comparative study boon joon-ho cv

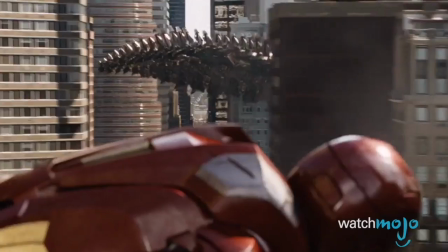(0:07)
All films of today use technology like computer-generated imagery,
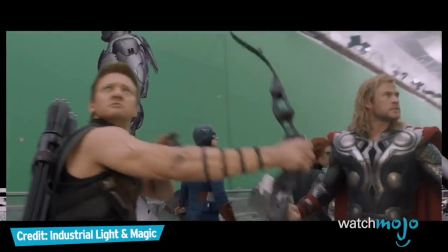(0:12)
CGI for short, to seamlessly blend reality and fiction together,
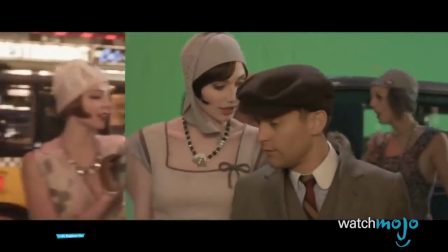(0:16)
from superhero films to historical period pieces, though none of them do it as well as director Bong Joon-ho.
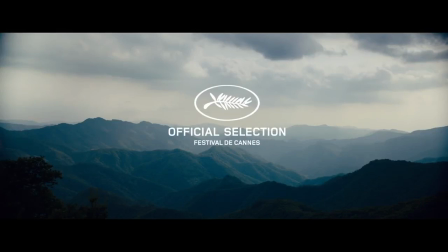(0:24)
Instead of using CGI as a mere tool like most filmmakers do,
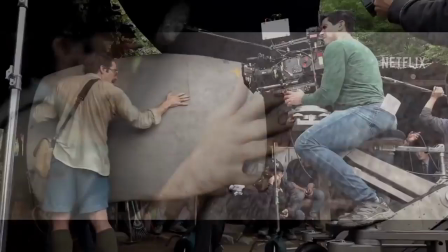(0:29)
he literally uses it to create new environments and creatures that you can feel for. For instance, in 2017's film Okja, the title character is completely computer generated.
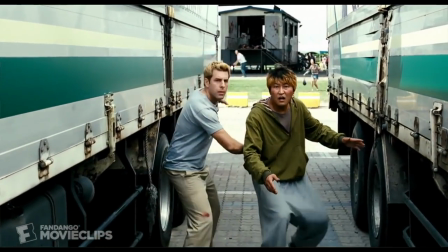(0:42)
Or in his film The Host, the main monster was, again, computer generated. In no means does any of the CGI in either of these films match up to the
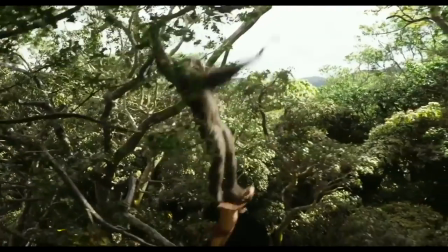(0:52)
level of detail in movies such as The Jungle Book or The Life of Pi,
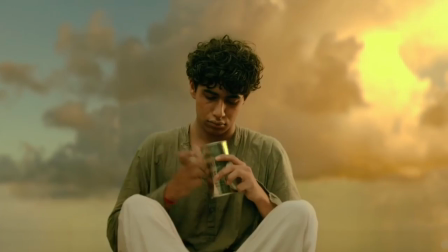(0:57)
but somehow what they lack in detail they make up in heart or terror.
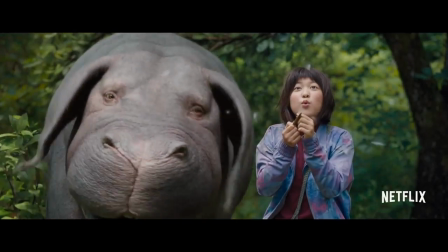(1:02)
In Okja, you immediately begin to fall in love with this fictional CGI character when it's first introduced in the
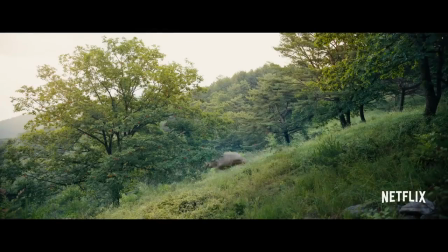(1:11)
forests of South Korea.
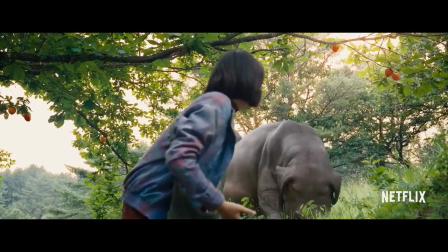(1:13)
You can tell from the start the story will be about the eternal bond between Misha and the computer-generated Okja.
생물이 없는 스토피인데도 같이 계속 있으니까 진짜 생물처럼 정든다는 것도 신기하고.
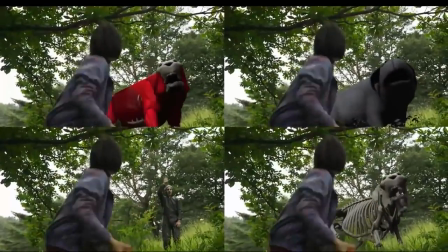(1:27)
Once CGI was placed over the fake limbs and heads, or stuffies, you can feel the real connection between Misha and Okja.
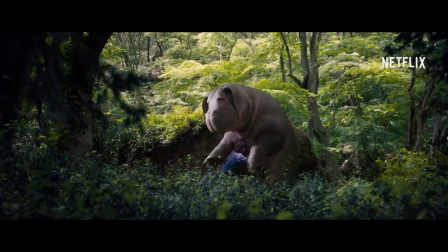(1:36)
This bond allows the director to set up the quest that Misha must go on when Okja is taken by the Miranda Corporation,
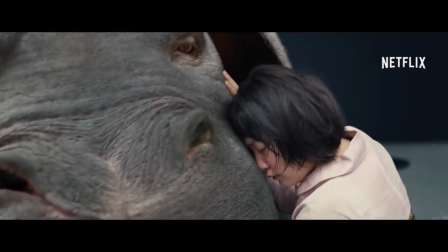(1:42)
and lets the audience empathize with her journey.
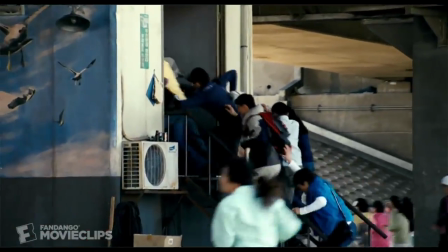(1:45)
Well, in The Host, CGI is a fundamental component of the film, but in a different way than it was used in Okja. The CGI in Okja gives life to the fictitious animal that the audience will care for and root for throughout the film.
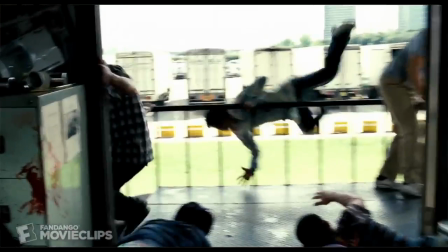(1:59)
But instead, in The Host, it's a computer-generated monster that is meant to scare the audience.
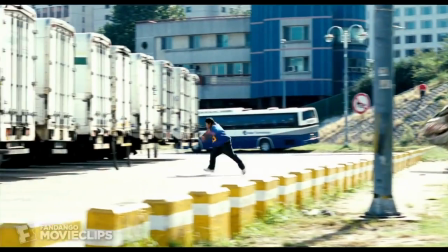(2:05)
After 12 years, however, the CGI doesn't hold up as well as it did in 2006,
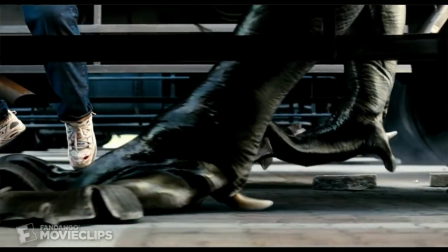(2:11)
but it's still as effective because Bong Joon-ho's directing,
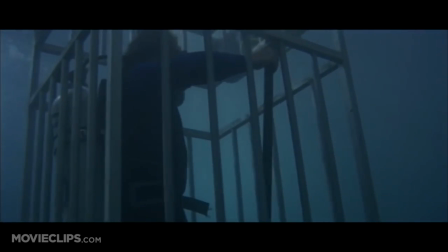(2:16)
which limits your perspective of the beast to what's akin to how Spielberg presents the shark in Jaws,
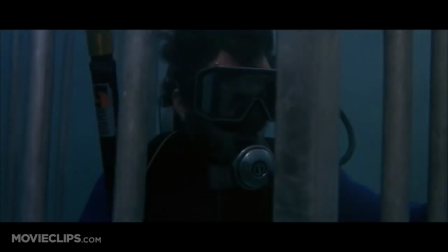(2:23)
only showing the fin and rarely ever showing the entire mechanical shark.
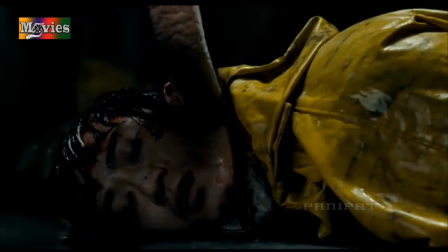(2:27)
In The Host, Bong Joon-ho does the same and shows very little of the beast,
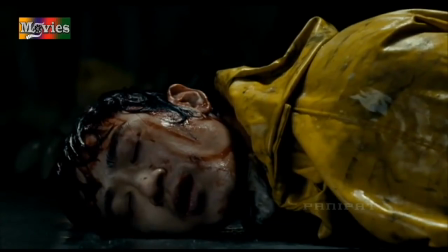(2:32)
showing only its feet and its tail, but not the full terror of the monster usually.
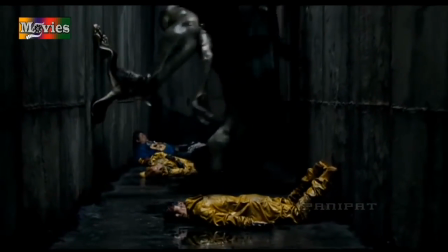(2:37)
Only a few scenes you see the face and the full body of the monster.
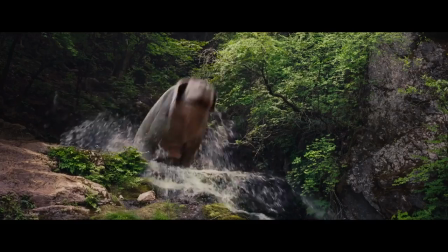(2:42)
In both films, Bong Joon-ho uses CGI expertly, directing with only $11 million as a budget for The Host and a $50 million budget for Okja.
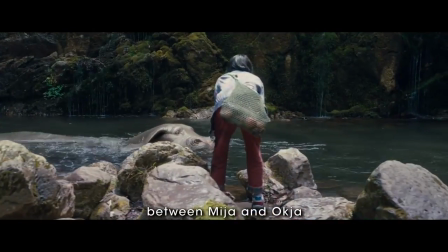(2:54)
He's also able to subvert genre tropes and include very present themes and elements in both films from the 21st century. Okja shows the insight into the all-too-true brutality of the animals in the meat industry and slaughterhouses,
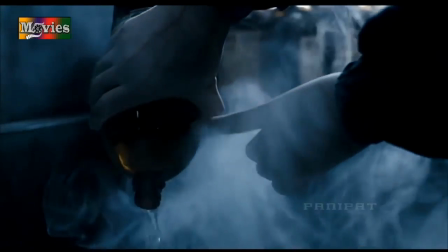(3:12)
and then in The Host, the director shows the monster is created by humanity's own toxic waste.
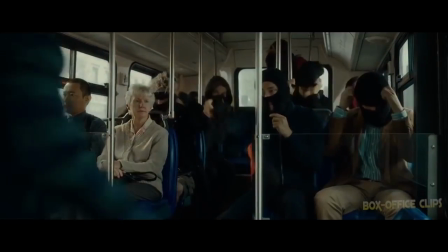(3:20)
What I find interesting about both of these films is that the American characters are either portrayed as somewhat evil,
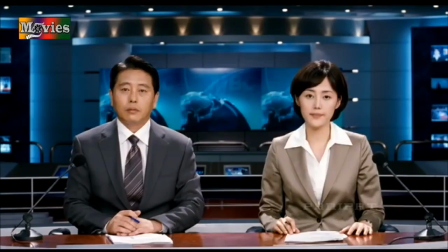(3:28)
clueless, or obviously a little bit misguided. In the United States history books says America
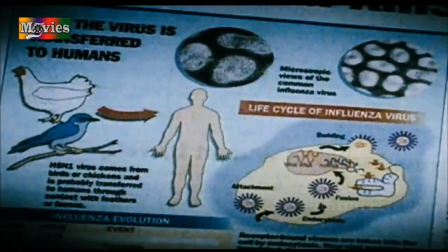(3:37)
was protecting South Korea from the evil communists during the Korean War,
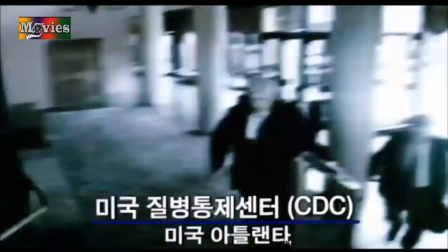(3:43)
and they stay there to protect South Korea from North Korea if they ever decide to attack.
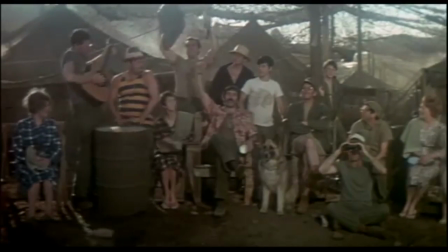(3:49)
I mean, there's a whole TV show centered around the Korean War, MASH.
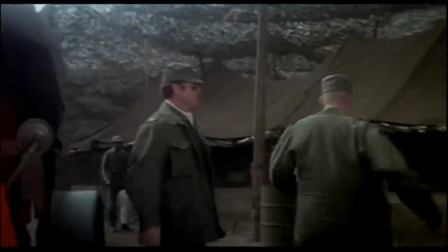(3:55)
So it seems to me that Joon-ho's perspective differs from what, well, the US history books tell us.
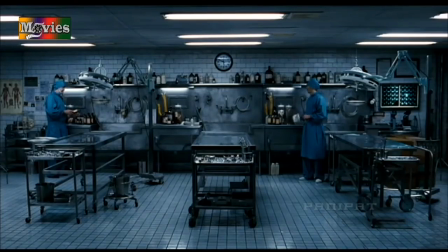(4:01)
The person who causes the creation of the monster is a lazy American scientist who orders his subordinate to pour
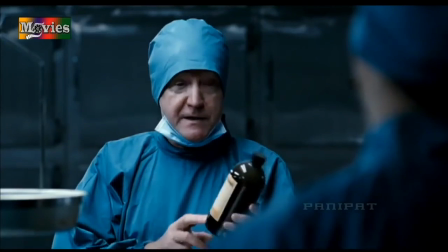(4:09)
toxic chemicals instead of disposing them correctly down the drain and into the river.